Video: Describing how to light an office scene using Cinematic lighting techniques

What's up, guys? Welcome to 4-Minute Film School. I'm Naris from the A-Team. Today I'm here with Casey McBeth. Casey McBeth is a director of photography who has shot music videos, commercials, feature films. He's done it all. Today he's going to be walking us through 3 different types of office narratives and how we can light them. So, for our first setup, we are going to be doing the most famous office narrative of all time, The Office. Casey, how do we light that one? The sample frame that we decided to go off of was Michael Scott in his office. So the first thing we did was we wanted to copy the effect of just that nice broad source that lights the talent.
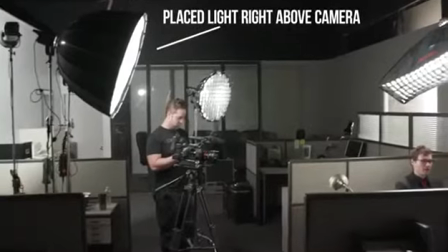So what we did is we took a 120D with light dome and we stuck that within a few feet of camera just to give us the same kind of matching angle.
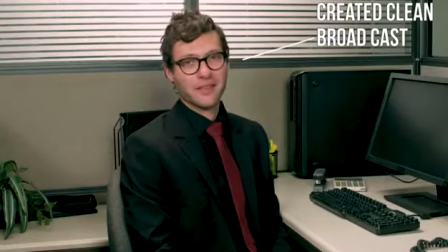That was the right amount of softness, so it very much recreated the look of The Office.
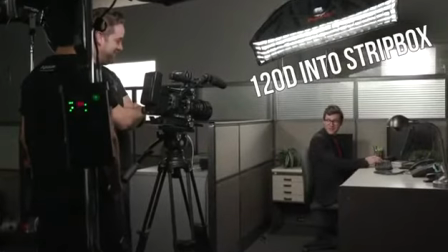And then we used a 120D with a strip box behind the subject, and that was able to give us kind of a nice soft backlight.
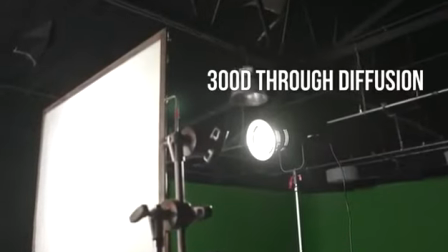The other thing we did is just to add some visual interest and make the scene work is we took one of our 300Ds and pulled it through our window.
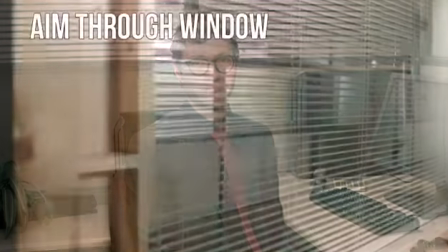Again, we're shooting in a studio, and normally you would be using the natural sunlight to accomplish this. And because of the studio situation that we're in, we needed those natural ambient levels that you would find in an office.
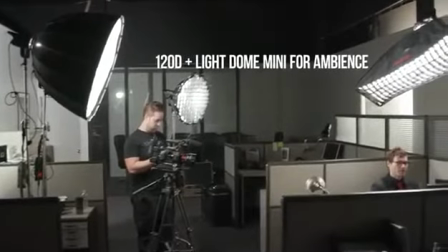Since we don't have natural practicals, we brought in another 120D with a mini light dome, and that was used to just kind of fill in the shadows and raise the ambient level of the whole scene.
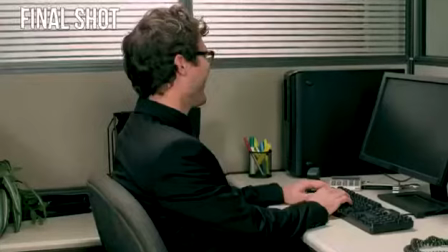And all those things together gave us a nice high-key sitcom look that really matched the tone that they go for in The Office. Awesome. So for our next setup, we did a total 180 from The Office, and we went super gritty and low-key, and that was Fight Club.
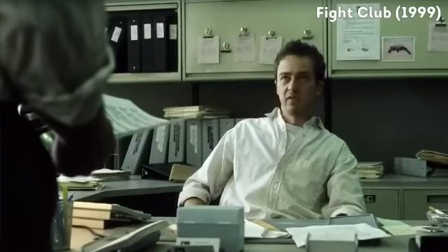Casey, how do we do that one? So the first thing we noticed looking at the reference frame for Fight Club is the narrator has a really strong light on him coming from the side. So by using the mini light dome, we were able to get just the right balance of hardness and softness, because obviously we didn't want to go too hard because that ends up looking very lit and very artificial.
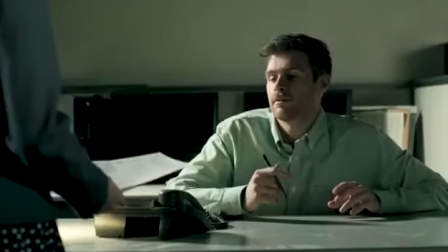This gave us the balance that we felt really simulated a window with sunlight streaming in from outside.
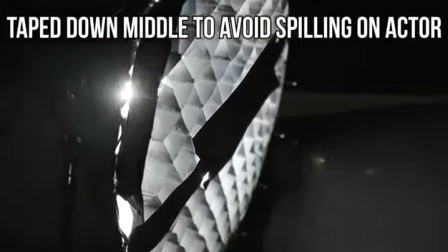We did have to modify it by putting strips of gaff tape on it just to cut down the intensity on him, but still keep the levels that it was giving us in the rest of the scene. I noticed you had this like shiny beadboard on set. What was all that about? That was actually a really fun solution to a very interesting problem. When we were first taking a look at the scene, the foreground character had a really interesting sandwich of lighting effect that at first was a little hard to suss out how they had originally done it without affecting the rest of the scene.
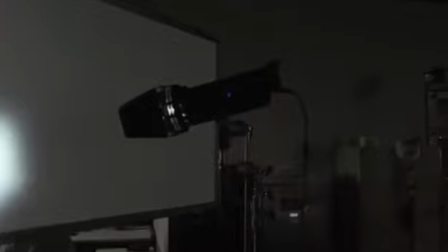But my gaffer was able to come up with an idea by using one of the Aputure Mini 20s and splitting the beam of it.
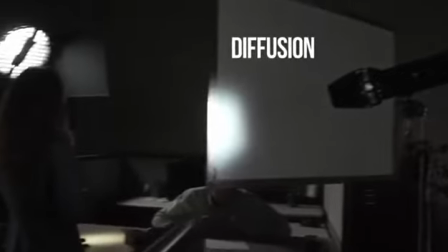So half of it we diffused with gel to actually hit the talent face on,
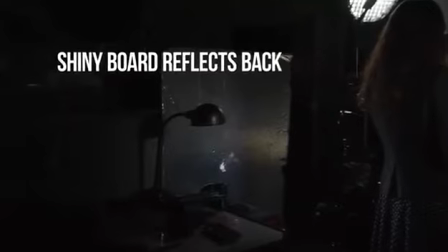and then the rest of it passed behind her and we reflected that back to her with a shiny board.
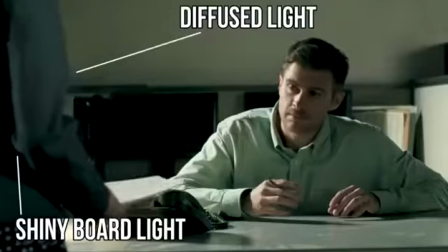So by taking that approach, we were actually able to use one light as 2 lights, sandwiching her together and just giving her more depth and texture without drawing too much attention to her.
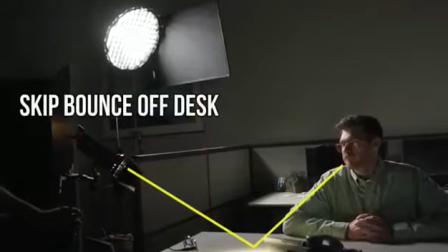And then we used our other Mini 20 as a skip bounce practical off the desk just to give a nice warm glow coming from that area.
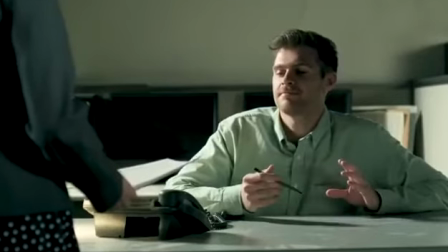How did you recreate the ambient lighting? On that one, it's a very low-key scene. I mean, you're talking about some really deep shadows in that one. We actually knocked down most of our ambient lighting, even the 300Ds that we had outside,
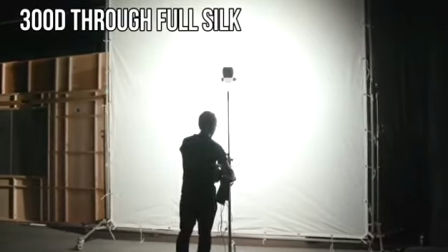we took to about half power and ended up putting them through a 12 by 12 silk just to,
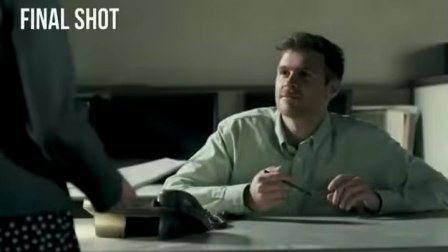again, cut that, make it a softer light, and just give us a lower level of fill. Awesome. So what was the third setup? So the third setup we tackled was a dramatic scene taking place in a conference room that we had access to. One of the first things that we decided on was we wanted to make it a little bit more drama, kind of seem like the characters are working late, stressed out.
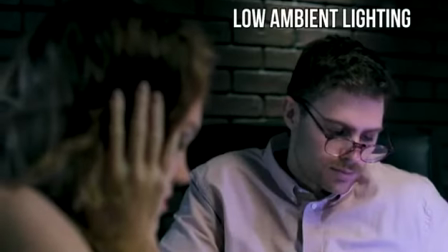So what we did is we brought down a lot of our ambience.
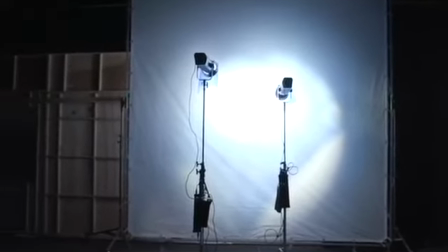So with our two 300Ds, they're still going through the silk, but we decided to put full blue on those just to really emphasize the blue coming into the area,
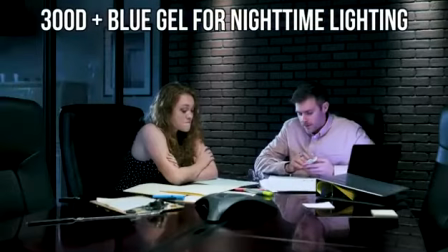just to give us more of an idea that it might be evening.
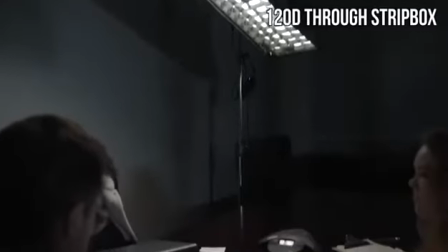The next thing we did is we took one of our strip boxes and we hung that over the table just to give us a nice topper for the scene.
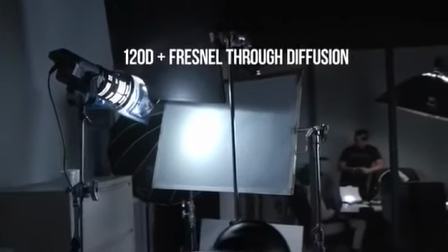And we also had another 120 with a Fresnel coming through the glass that we had just to give us a bit of an edge.
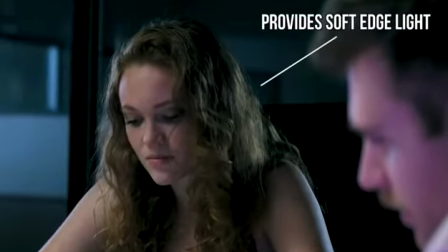It was a bit difficult just because we were in a very small space, but by being able to spot and flood, we were able to get a nice cone of light to just perfectly hit both of them just right.